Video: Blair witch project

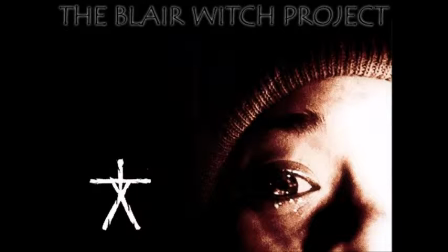0s
This is a low-budget film that overcame various obstacles. The first challenge was to find a place to film that would go well with the legend that they had in mind.
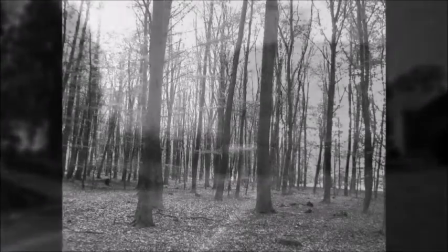7s
They settled in a small town in Maryland. They faced many lighting issues due to the environment. Instead of throwing away the footage, they used it for their advantage.
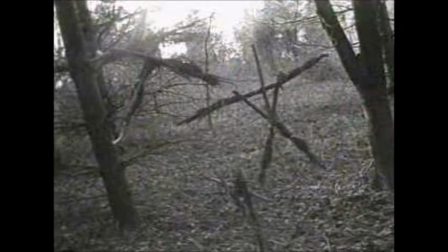16s
Because it had an element of horror and left what the audience couldn't see to their own imagination. They had problems locating a place in the woods that would be the witch's lair.
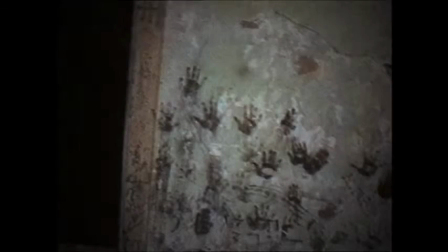24s
They stumbled upon an old house that went well with what they had imagined. The house was missing a few elements, so they added the bloody handprints to help the house tie in with the legend.
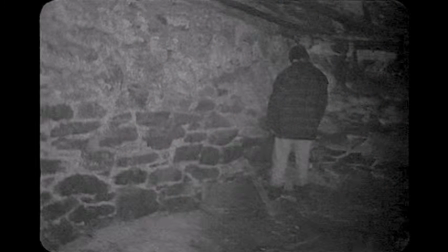33s
What the ending would be went undecided, until they put Michael in a corner, hinting the audience that Heather would soon be killed, according to the legend.
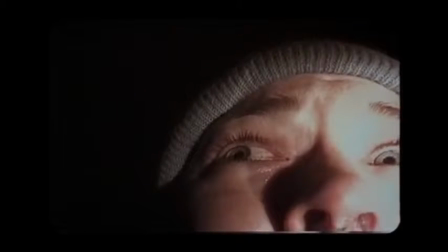41s I'm scared to close my eyes. I'm scared to open them.
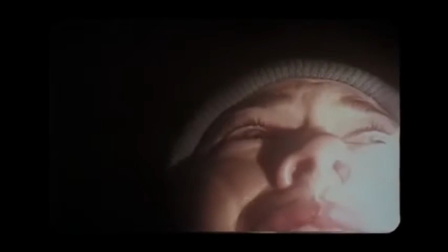48s
Knowing that they were not real professional actors, the director used scare tactics to bring out real fear.
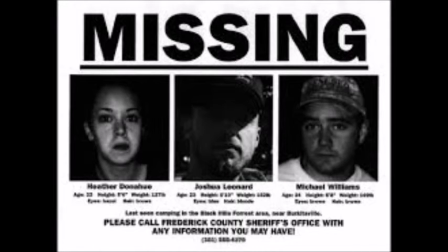58s
Producers had to come up with a way to convince people to see a low-budget film without star actors, so they made flyers letting people believe that the movie was found footage and the actors were actually missing.